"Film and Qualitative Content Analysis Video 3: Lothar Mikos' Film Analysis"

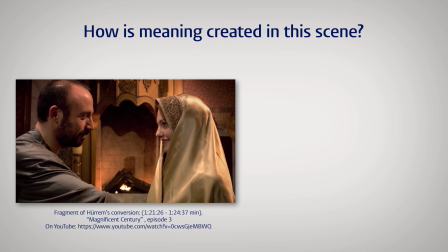(4:10)
We will have to look at several filmic aspects to understand that. There is the text spoken by Hurem and Suleyman, the sound of the background music, gestures and actions taken by the characters, and the costumes and props used,
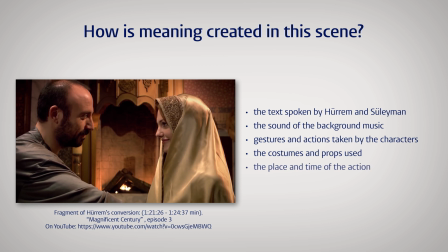(4:29)
and of course the place and the time where the action takes place.
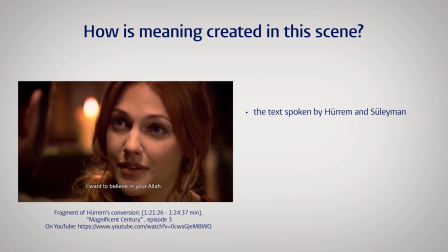(4:35)
On the textual level we first hear Hurem asking to be converted to Islam,
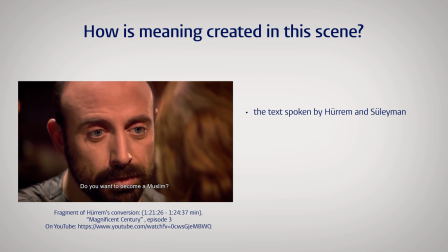(4:42)
and then Suleyman answering that it is possible.
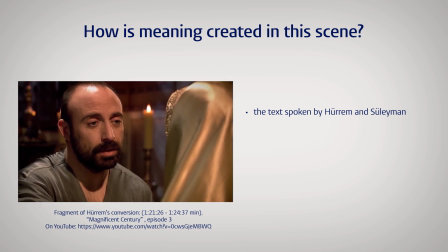(4:46)
Then he recites the lines of the creed in Arabic, and Hurem repeats them one by one.
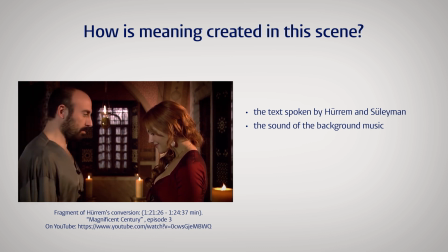(4:55)
At the background we hear music. When Hurem enters, music is being played on a plucked instrument.
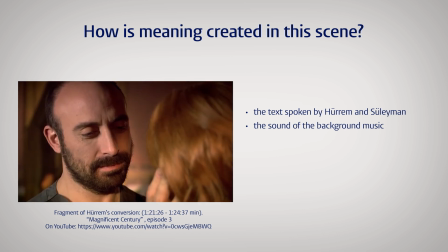(5:02)
When Hurem and Suleyman talk, it is music played by the oud, a kind of lute.
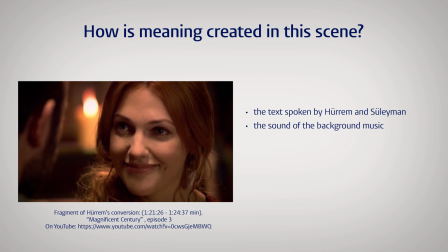(5:08)
And at the end we hear a theme played by a violin. This theme relates to Ibrahim Pasha,
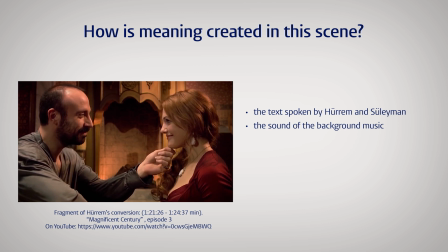(5:17)
Suleyman's most confidential servant, who is also a convert to Islam.
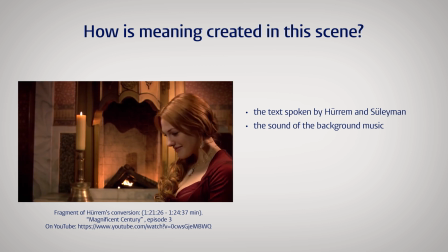(5:22)
He always plays his violin at night.
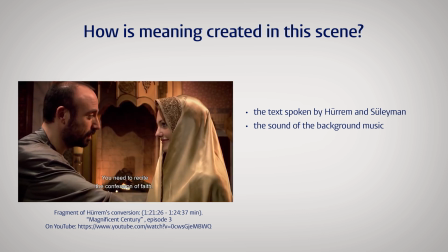(5:27)
At the moment of the creed, the violin stops and we hear a vocal and a reed flute, the symbol of Islamic Sufi music.
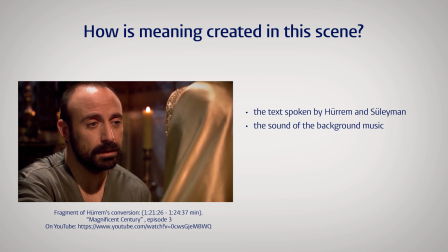(5:37)
The music follows the flow of the action and, with the theme of Ibrahim's violin,
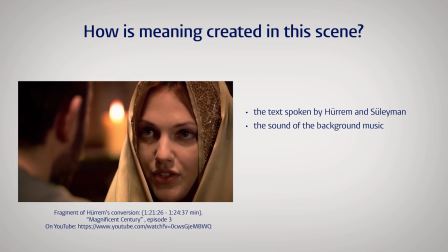(5:45)
hints at other converts in the Sultan's entourage.
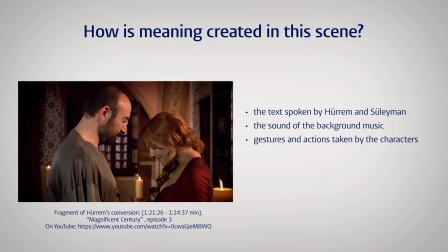(5:50)
On the level of the action, we see Hurem enter Suleiman's private chamber, bowing for him and kissing his hand. Suleiman takes her head in his hand and they start talking.
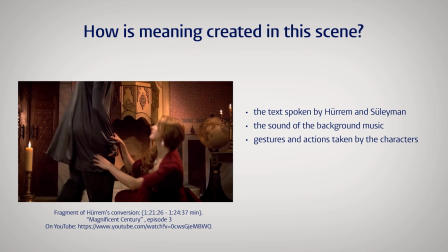(6:06)
Hurem leads Suleiman to the fireplace and makes him sit down.
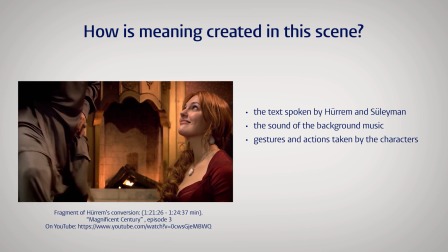(6:11)
Suleiman gets up, brings a scarf and covers Hurem's head.
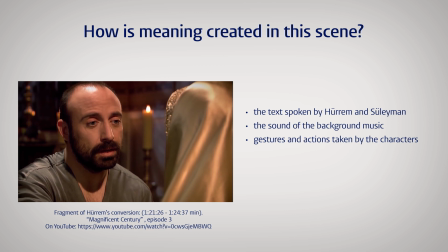(6:16)
When he recites the creed, they sit opposite each other on the same level.
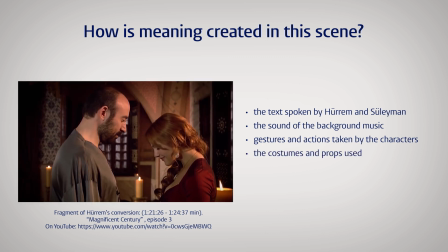(6:25)
Hurem wears a red dress with a plunging neckline, whereas Suleyman wears a casual loose shirt showing his body hair.
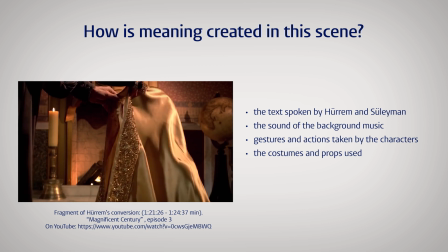(6:35)
Hurem's hair is uncovered when she enters the room. The scarf Suleyman adorns her with is golden and richly embroidered.
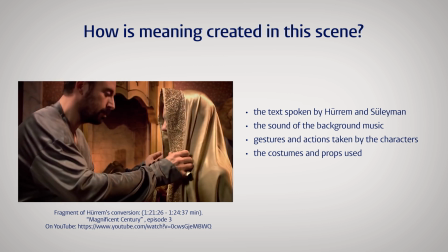(6:44)
These costumes indicate an intimate, private situation.
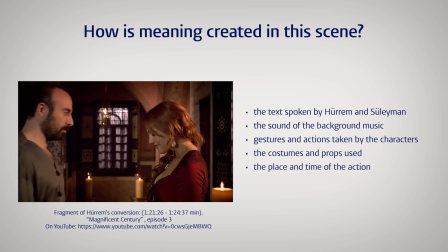(6:49)
The scene occurs at the Topkaper palace in Istanbul at the beginning of Suleyman's rule in the 16th century.
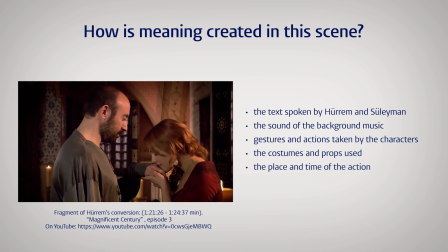(6:56)
Both Hurem and Suleyman are still young. As this analysis shows, you must consider several aspects of a scene when analyzing filmic material. The meaning of a scene is built by the spoken language, sound, action, costumes, the situation in time and space and other filmic tools. A complete film analysis based on this method comprises more aspects to be taken into account, such as camera handling, perspective, film material and colouring.
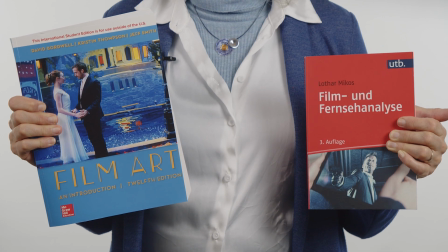(7:37)
For a more complete list, I would like to refer you to the works of Bortwell et al. and Mikos,
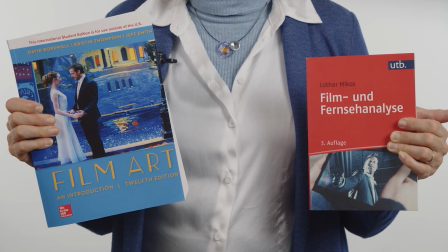(7:46)
both of which are mentioned in the literature list that accompanies this video collection. Depending on your project, you can consider different ranges of aspects, but for my qualitative content analysis based on filmic material, the elements I discussed suffice. In this video I made you aware that analysing a film or a television series requires specific aspects to consider.